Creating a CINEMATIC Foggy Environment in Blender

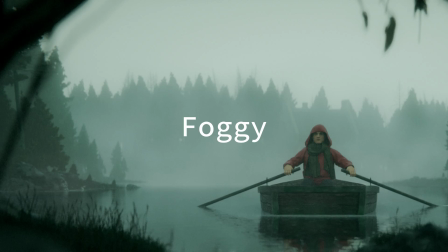(0:00)
In this video, I'm gonna create a cinematic foggy environment in Blender.
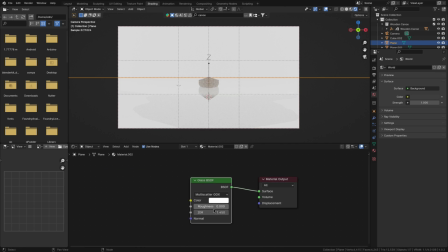(0:03)
So to get started, I'll add a plane and turn it into water by giving it a glass shader and some volume absorption so that we won't be able to just look right through it.
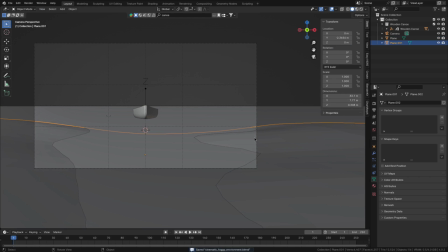(0:11)
Then to make it ripple, I'll also add a moving noise texture into the bump, and that's our water. So after that, I'll add some land into the foreground and background and sculpt them into shape.
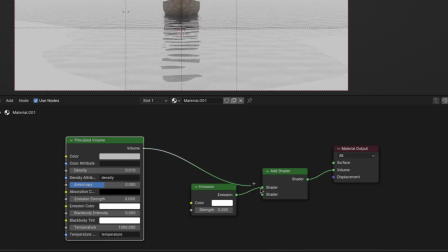(0:19)
After which, I'll add a base layer of fog using a combination of the principled volume and an emission shader with low strength.
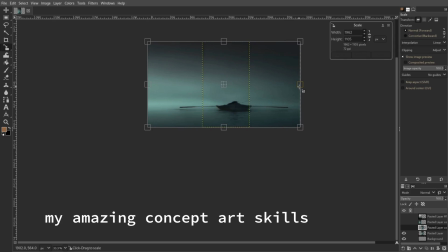(0:25)
Then giving both of them a bluish greenish tint to try to match the vibe I'm going for. But now that we have these volumetrics, you can't see any detail in the water anymore.
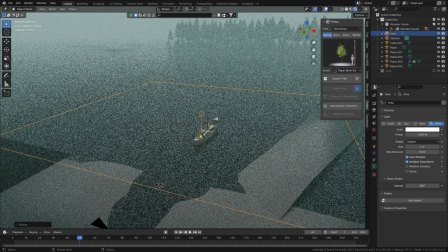(0:33)
So I'll add in an area light to make the waves visible again.
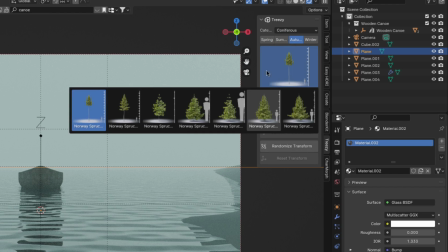(0:36)
I think the general layout of the scene is done now, so I'll move on to the trees, which I'll create using the trees add-on, because the trees look really good and it also has a very nice wind system. So yeah, if you like the trees and want to pick up this add-on for yourself too, then I'll have the link in the description. Then I'll scatter them on the background island.
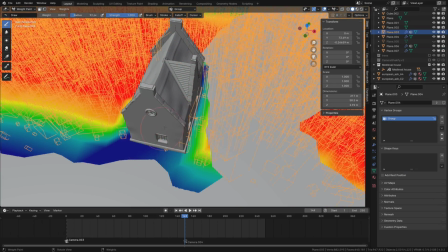(0:52)
And while I'm at it, I'll also add a house to give the character a destination to go to. It's barely visible in the final render, but I think it's a kind of nice story-based Easter egg.
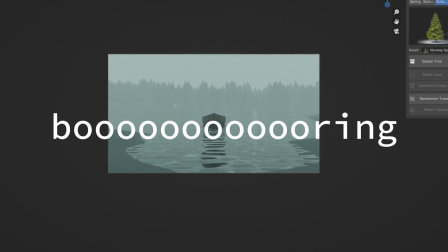(1:01)
Now, only having the one island looks kind of boring, so I'll add a few smaller ones scattered throughout the lake.
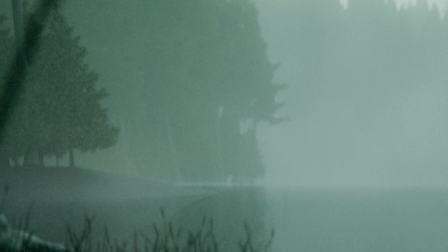(1:07)
And speaking of too boring, the foreground and the shores of these smaller islands look way too empty and just bad.
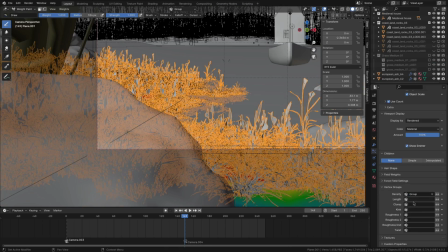(1:13)
So to fix that, I'll add a few rocks, a bit of grass and some smaller trees to them, which looks much better.
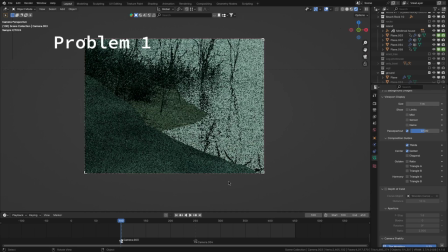(1:18)
But in the foreground, there are still two problems remaining. The first one being that the seam of the water looks bad, terrible, disgusting, bad, just bad.
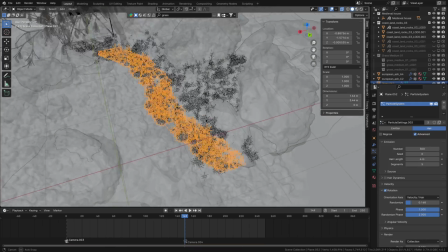(1:27)
So to fix this, I'll add a bunch of extra thick grass to conceal it.
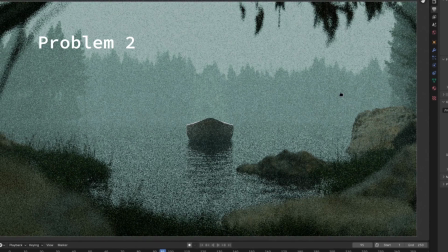(1:31)
And the second problem is that the color of the rocks and grass doesn't match the rest of the scene, which causes them to stick out in a bad way.
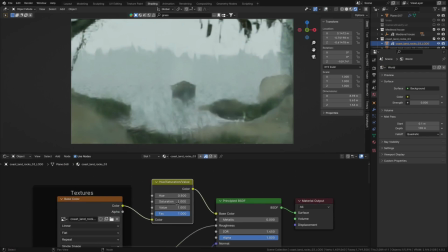(1:37)
So to fix that, I'll use a few hue saturation value nodes to tweak their color and make them blend in better.
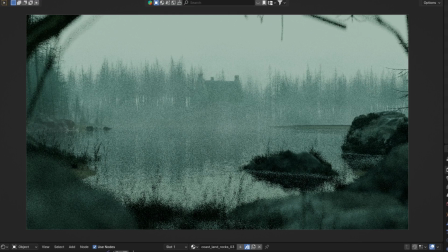(1:42)
So here it is before the tweaks and after. Much better in my opinion. The environment is almost done.
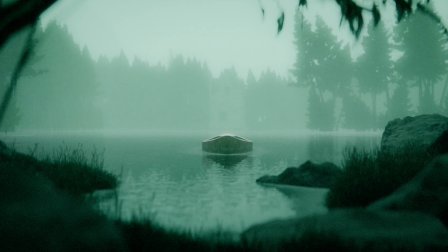(1:47)
The only thing I want to do is to improve the fog. After all, it's one of the main attractions of this render.
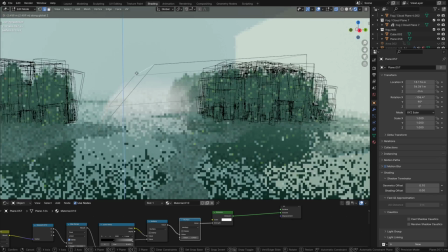(1:52)
So to do that, I'll add a bit of low-hanging mist over the trees using a stretched out cube and a combination of the emission and principled volume nodes,
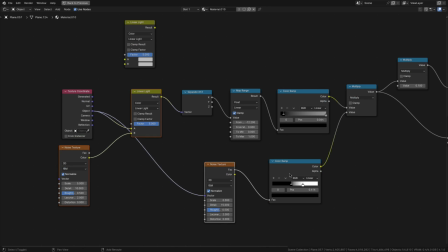(2:00)
which I then made more interesting by varying their density using some noise textures. You can pause the video if you want to copy the setup.
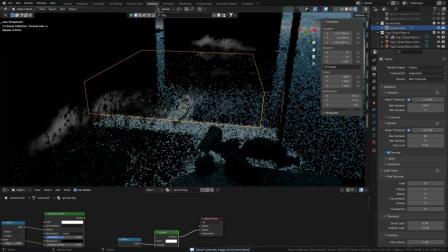(2:06)
Some floating fog on the water as well, a whole bunch of mist and fog cards, and lastly a bright emissive plane to emulate that thick fog look. But yeah, now the environment is done, which means we can move on to the bane of my existence, the character.
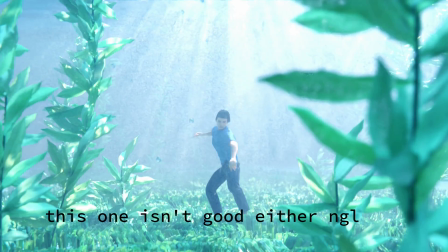(2:20)
Initially, knowing how long it usually takes me to get a decent or sometimes just bad character, I wanted to use a pre-made one.
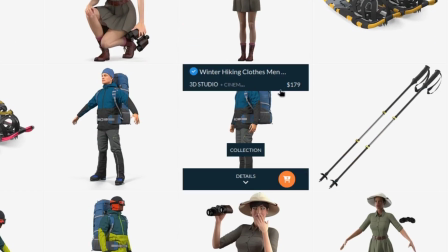(2:27)
But no matter where I searched, I couldn't find anything cheaper than $199, which, you know, is a bit out of my budget because it's zero. So yeah, I had to make one myself.
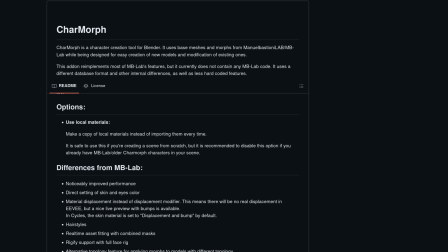(2:38)
And the reason I'm using air quotes here is that I used a free add-on called Charmorph to get the base character and then only had to model a few clothes onto him,
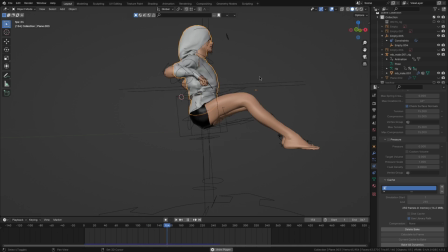(2:46)
which took quite some time to simulate and get looking closest to how I wanted, but still, it's not a custom character by any stretch.
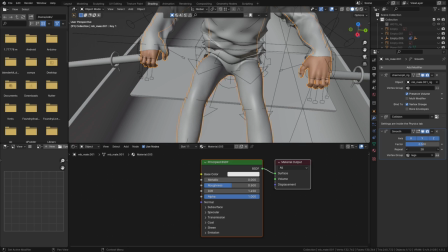(2:53)
Also, by the way, I didn't have time for the pants, so I just inflated his legs and gave them a jeans material, which worked.
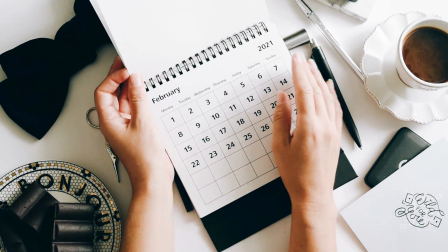(3:00)
This may sound easy, but in reality this took over a day, which for the level of quality isn't good.
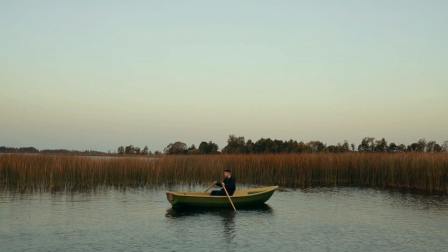(3:06)
But yeah, then I also wanted the character to row along in a boat, so let's model that boat.
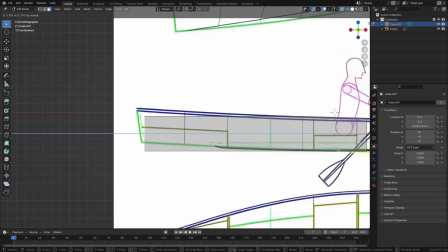(3:10)
To do that, I downloaded some blueprints I found and matched them as closely as I could. Then just sitting the character down and animating him rowing.
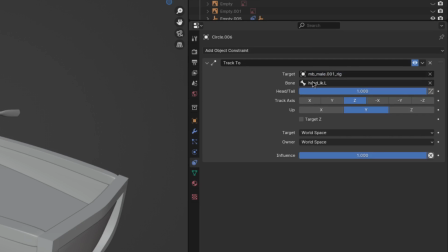(3:17)
After that, to make the pedals follow his hand movements, I used the track 2 constraint with the target set to his respective hand bones, which I think worked really well. Except for when it didn't and clipped through his hands, but yeah, other than that, it worked flawlessly.
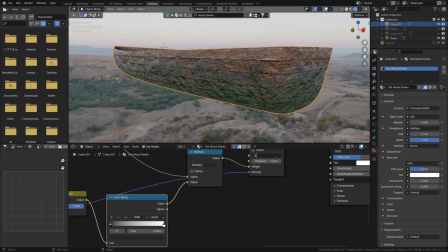(3:32)
Then I just put a wooden plank texture onto the boat and crunched it up by adding algae, moss and just general dirt.
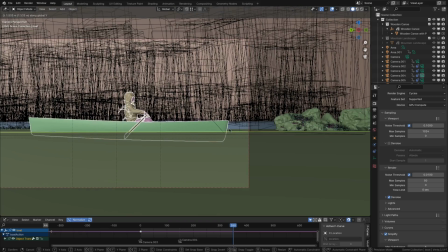(3:38)
But yeah, now the boat is done, so let's place it in the scene. Which leads me to the next thing I need to do.
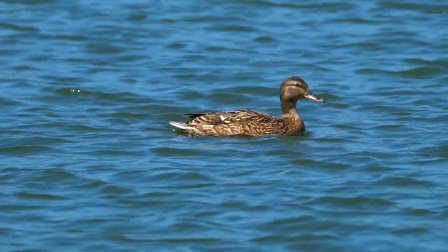(3:42)
Because now that the boat is in the water, it also needs to cause some waves. Otherwise, it just looks weird.
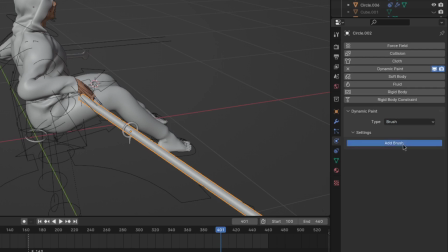(3:47)
So to do that, I make the boat hull and pedals dynamic paint brushes and the lake a dynamic paint canvas.
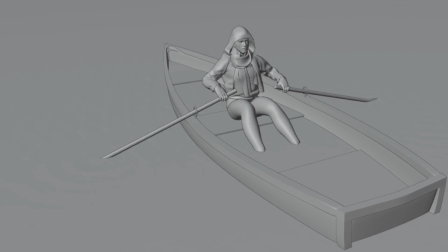(3:53)
Once I set the mode to waves and bake it, we have some good looking interaction. But now I think we can call this scene done.
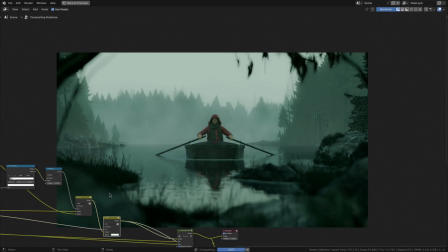(3:58)
Except I want to do two last things. So first I'll add a bit of extra fog using the mist pass and a blurred version of the image.
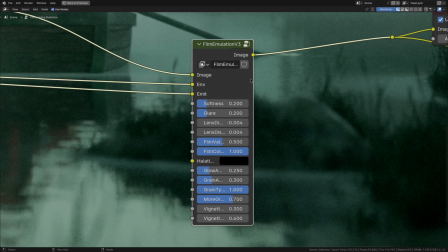(4:05)
And also add a bit of film grain using my film emulation node group.